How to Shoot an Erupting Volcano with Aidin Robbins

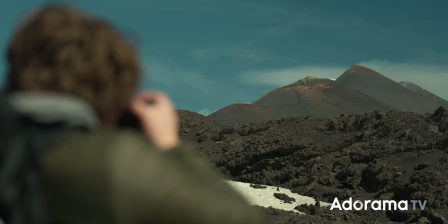My name's Aidan Robbins, I'm a filmmaker, I make videos here on AdoramaTV, and last month my good friend Eric and I shot a video all about volcanoes in Italy.
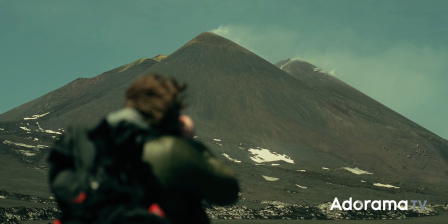That included the quite famous Vesuvius and Etna, but we devoted the biggest chunk of the shoot to capturing footage of Stromboli,
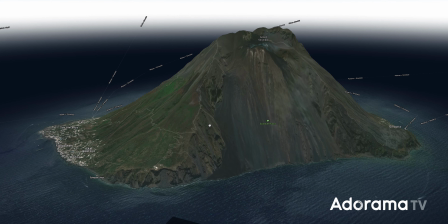this little volcanic island off the coast of Sicily. What's unique about this island is its continuous eruptions,
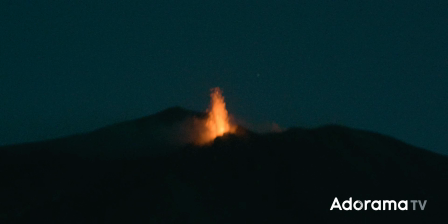with small explosions of lava every five to ten minutes. that meant
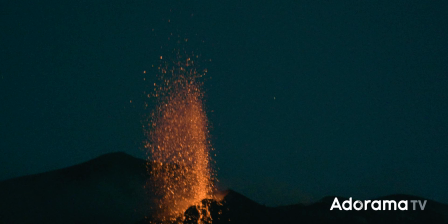ample opportunity to capture footage of eruptions with one problem.
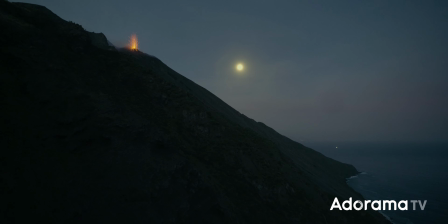This is the closest we can get. So how can we get good footage from almost a mile away from our subject?
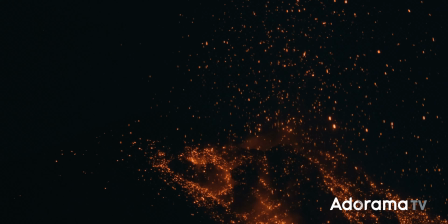And how can we get creative with lighting and composition to create a variety of footage from a single vantage point? Those are the main questions that I want to tackle here, but I'll also dip into how we captured the eruptions and really bring out the red
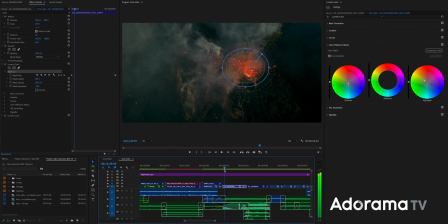glow of the lava and and capturing the intensity of such a phenomenon.
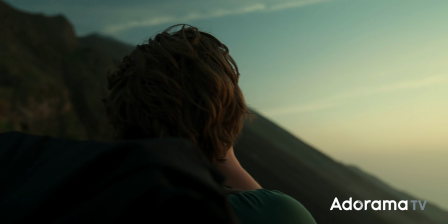The closest we could hike to the vent was this overlook about halfway up the mountain. And here, the process was very simple.
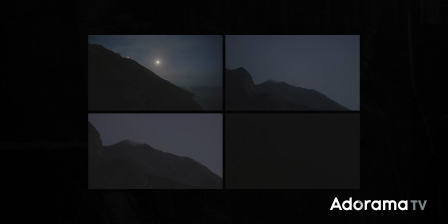Just set up several static shots and continuously record until lava comes out.
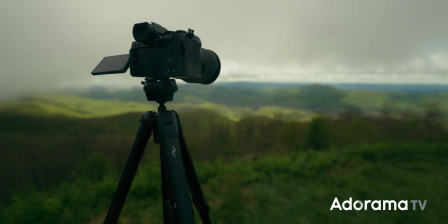The file sizes were pretty bad on this project. I took my Peak Design tripod along with this baby tripod from Polar Pro.
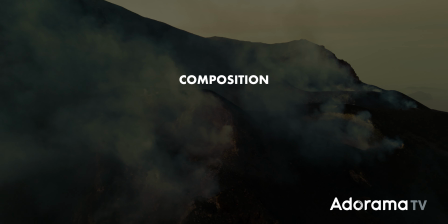These static shots involved a lot of guesswork around composition since we couldn't fully predict how high the explosions would be in the frame.
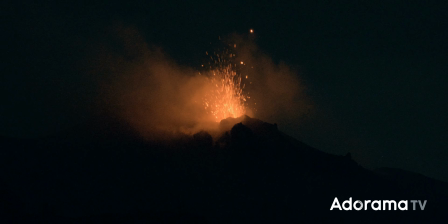A lot of my first clips are not the greatest because I framed the vent too low and the lava just went right out of the top of the frame.
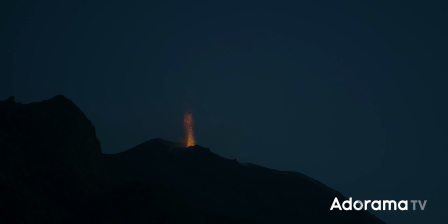Pretty quickly, we figured out we needed to intentionally place the horizon line very close to the bottom of the frame, something you probably wouldn't normally do for a landscape frame.
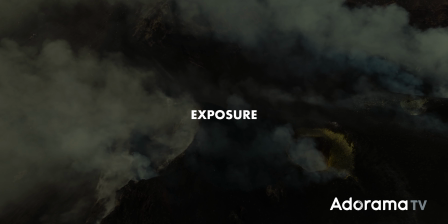Setting exposure also took some guesswork, trying to balance between very bright lava and very dark surroundings.
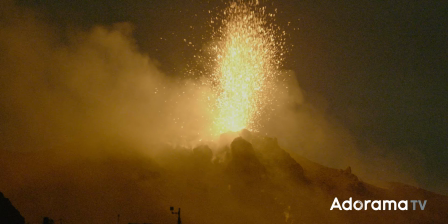Again, a lot of my first shots are not quite usable because the background looks good and then the lava is just way too bright.
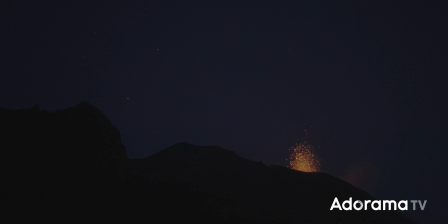So we figured out pretty quickly we needed to deliberately underexpose quite a bit. Again, something I would almost never do. Each day we hiked up right before sunset and about an hour before sunrise.
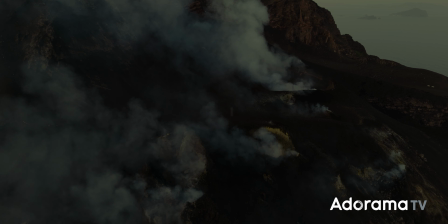That way we could shoot through blue hour which gave us a nice variety of lighting.
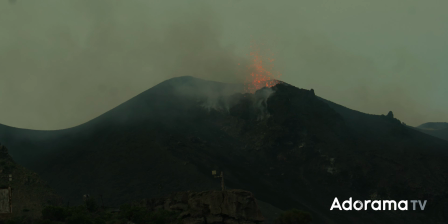During sunset, the glow of the lava wasn't quite visible but the ash and gas coming from the vents was more noticeable,
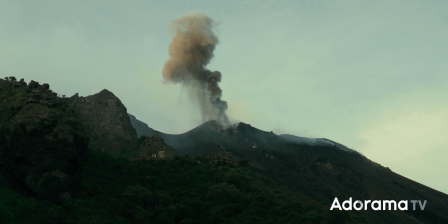so a couple of these shots still got used. Then there was this sweet spot during blue hour when the light was bright enough to illuminate the surroundings,
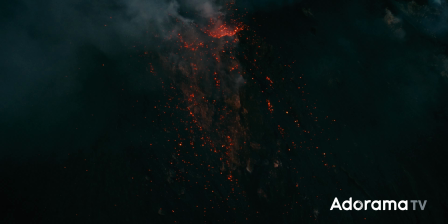but dark enough that that lava really glowed and created a strong color contrast.
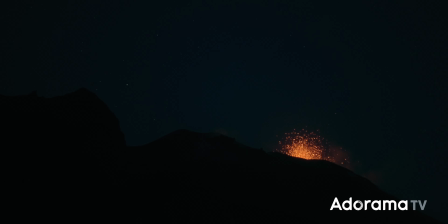A little later, the stars came out, which made for some interesting shots, and once the light completely faded,
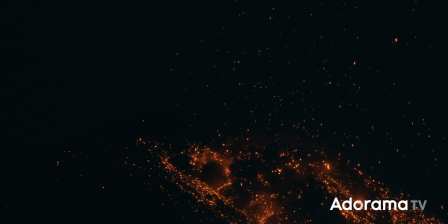we got these more abstract shots, where the lava is the only light source. This was very low light shooting.
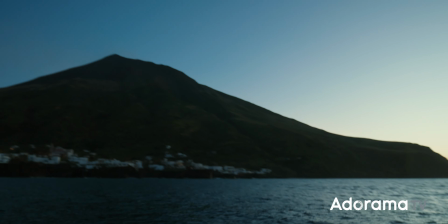I was using my Lumix S5 as usual, which did a good job, but wasn't really any match for Eric's Sony A7S III,
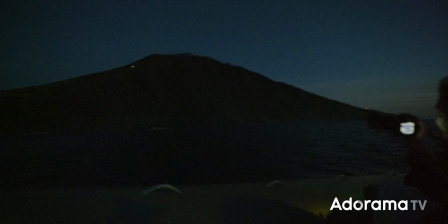which captured more of our usable footage, including all of the shots of the stars. Sitting around watching these explosions was a great time, but after a while, it did start to feel like we were getting the same shot over and over and over again.
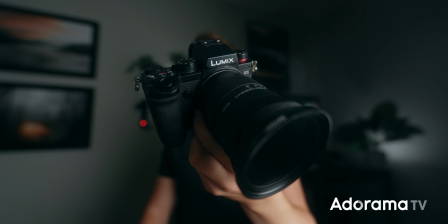We started experimenting with composition using my Sigma 16-28mm lens to go super wide and show the entire island,
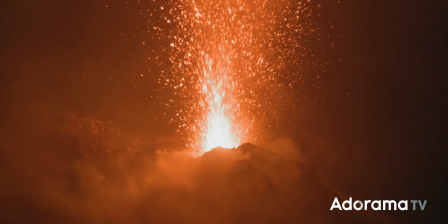and my Lumix 70-200mm lens to go really tight where the lava completely filled the frame.
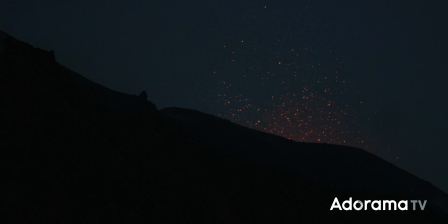We shifted away from just the main vent and started shooting distant explosions from other vents.
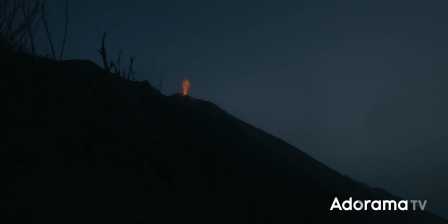Tried some shots incorporating some foreground, shot the same angle at three different focal lengths to make this long zoom effect.
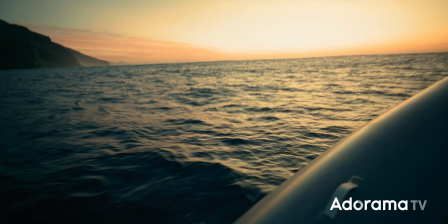Went handheld and started messing around with some camera motion, took a boat out to shoot the explosions from a different angle with the water in the foreground, but still the biggest limitation of shooting from the ground was that we couldn't get close.
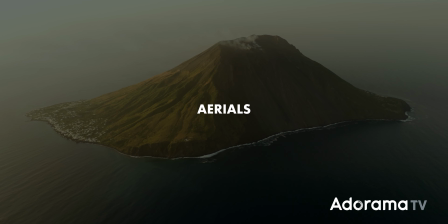So to get some closer angles, naturally, I got out the drone, my usual DJI Air 3.